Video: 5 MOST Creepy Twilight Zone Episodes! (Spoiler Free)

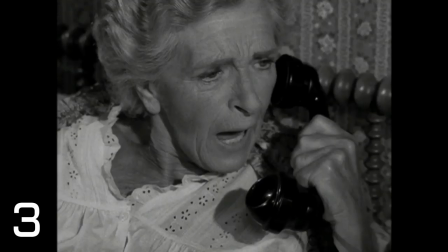243s
Because everything that is creepy in this episode doesn't come from her, but from her reactions to what is happening.
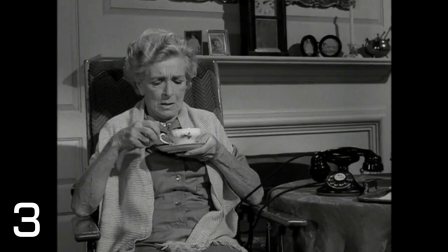250s
Think about that. We're seeing reactions to a woman who's being bothered, who is unsettled herself, and that's unsettling us.
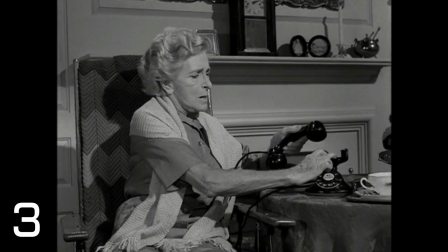258s
She's basically having repeated calls on the phone at different hours of the night.
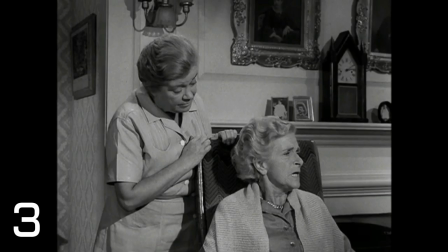262s
However, no one is saying anything on the other line. Of course, giving her an unsettled feeling.
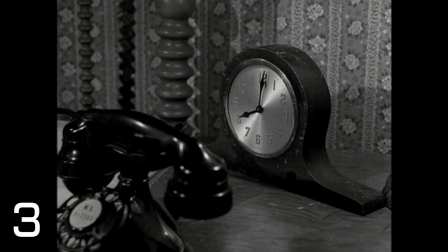268s
She has a caretaker as well, and no one kind of pays attention to what she is talking about.
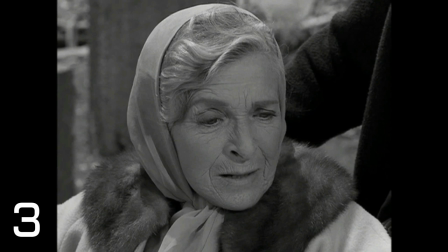274s
The ending, in my opinion, is not super strong. It's alright. It's mediocre.
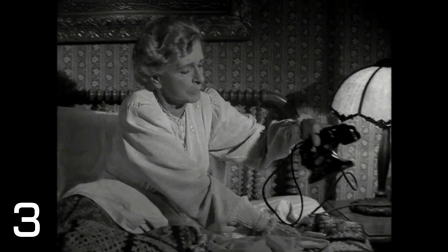279s
It's acceptable. It's just the buildup of the entire episode and the unsettled feeling of hearing her struggle to want to know who's on the other side of the line.
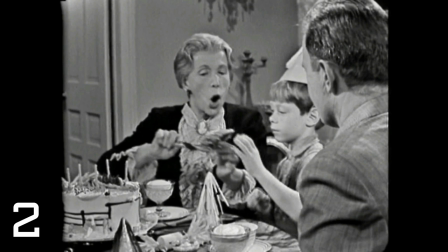290s
As I stated before, the number two episode also has to do with a call. It's called Long Distance Call. Now in this one we see two very fantastic actors.
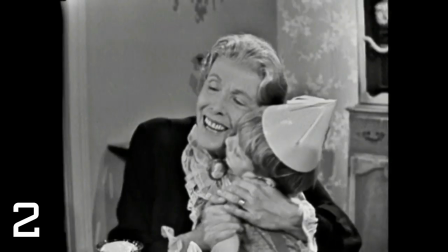301s
Bill Mummy who is a young kid in many of the things that he stars in. Fantastic little child actor as well as Lily Darvis.
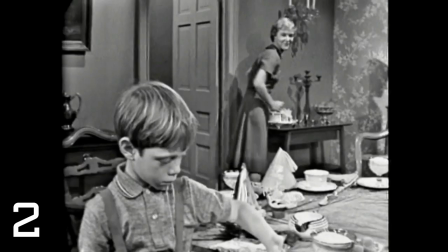310s
Now Lily Darvis plays a grandma who loves her grandson to death and that is an understatement.
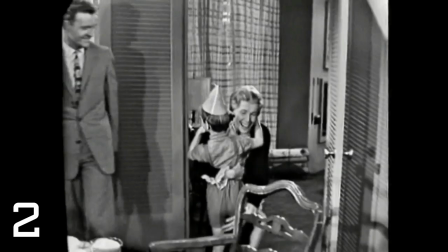318s
We see her progression to when she does pass from this life.
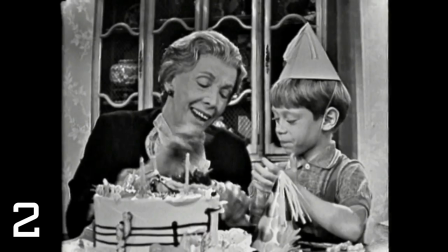322s
However her connection with Bill Mummy or billy in this case does
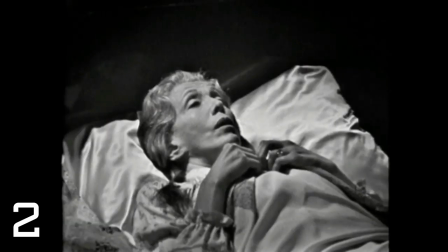327s
not cut off when she passes in fact she continues to contact them with a
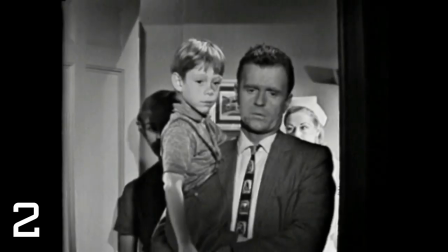332s
phone that she gifted him and makes the kid well influences him to do some
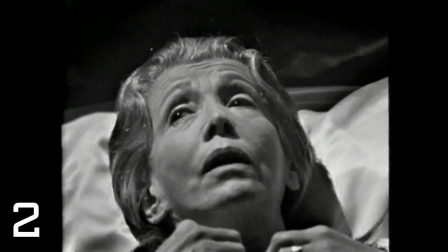338s
pretty scary things very creepy things think about a child talking to his
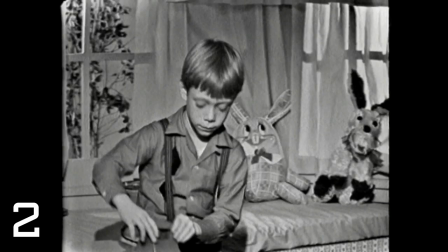343s
deceased grandmother and his grandmother telling him to do certain things so that he
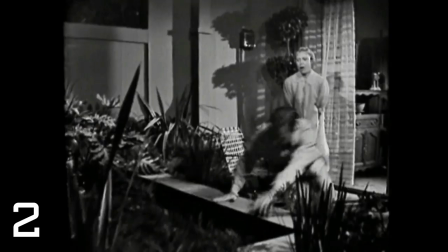348s
himself can pass from this life to another it is very creepy and executed
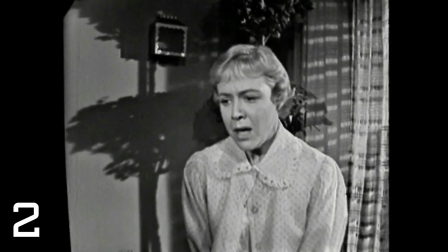353s
very well i will add that something else that gives this episode a very creepy vibe is that it's one of the last of six videotape episodes
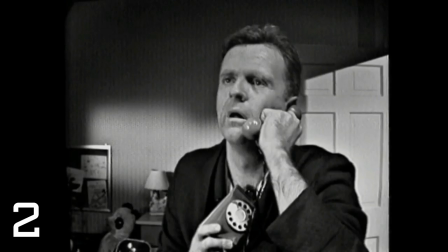362s
of the twilight zone in which a different format was used which rendered physical
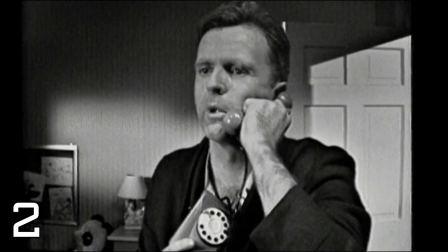366s
scope and scale differently for what we're used to seeing and what that does it gives and allows for a small cast to be used it's very simple
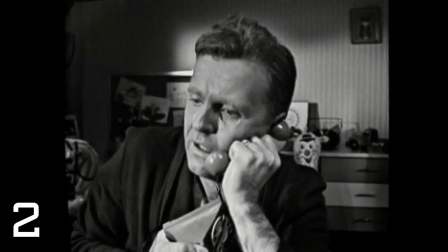375s
look but it's also got a very like you are there type feeling
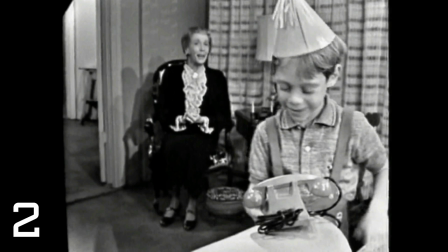380s
the interior set design was very unique as well it's more small scale episodes and it almost looks like something that is run straight through that
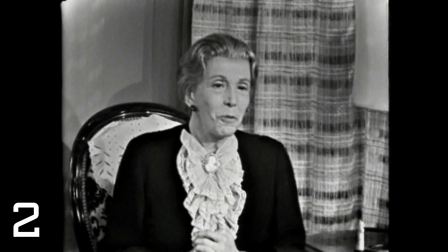388s
there's not a lot of cuts there's no movie element it's a very real gritty look and that makes it even more scary again a lot of great acting
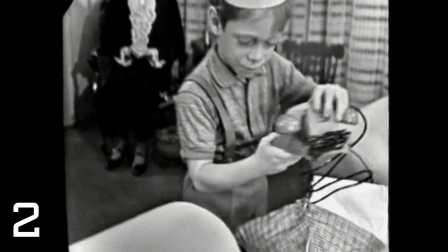397s
from bill mummy and the things that we don't see are very creepy and just the idea and seeing the speech of the grandmother
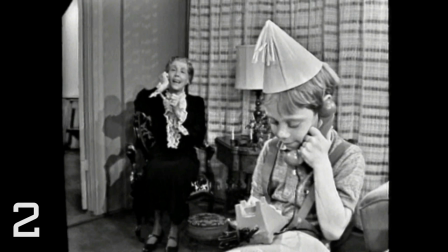405s
before she passes and then thinking of what she's trying to do again super creepy before i get to my number one moment guys and gals i do want to give
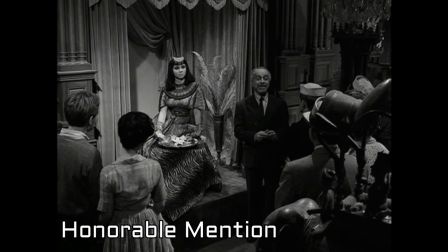414s
an honorable mention i feel like i can't do justice to this list without mentioning this episode now this is an hour-long episode it is called
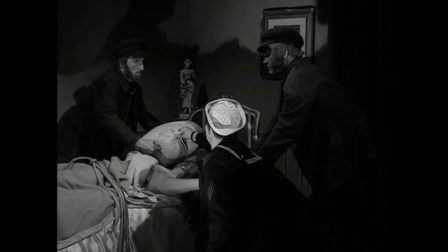422s
the new exhibit it's actually one of my favorites of the hour-long episodes this has to do with museum mannequins this man that's kind of obsessed with
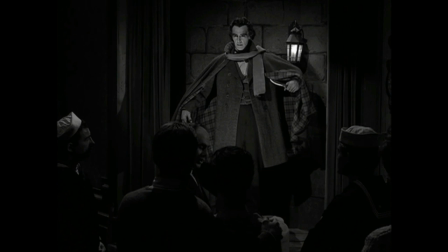431s
his little museum that he works at and his mannequins it's actually a wax museum that focuses on all these serial killers what they did was to make mannequins of all of these actors dressed up and they make up them exactly as their mannequins so what happens is in some quick shots you will
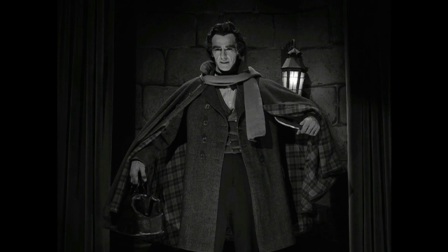448s
see close-ups of actors with really thick makeup and they're supposed to be mannequins but they look so lifelike that it creeps you
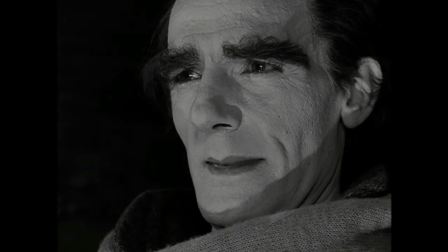456s
out and then when they pull out they use the actual mannequin so that there's no movement the camera tricks are really great in between the zooming in and out and
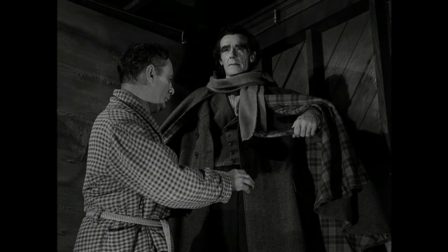464s
there's some points where you can't tell whether that's a real person or not they do it so well and that's what's creepy about it that
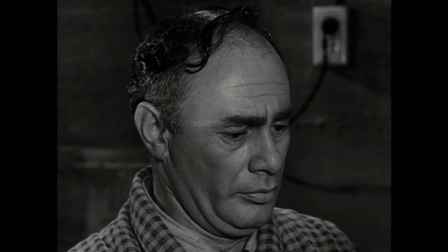471s
there's almost movement and sometimes these mannequins do move and then that's the person then they switch to the mannequin like i said it's one of those things that
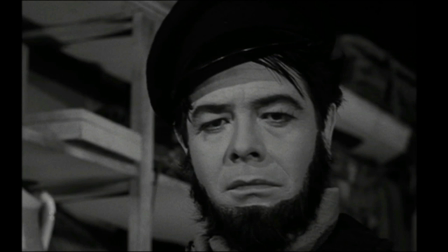478s
you need to watch. There's a slow build. There's also a great allusion with an A to Edgar Allan Poe and the Telltale Heart.
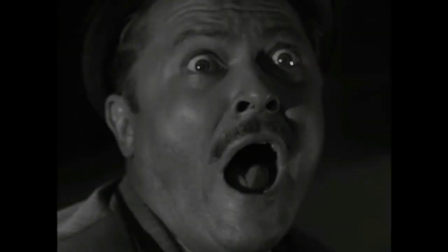487s
And of course, I won't ruin the ending, no spoilers here, but it is something that you really should watch.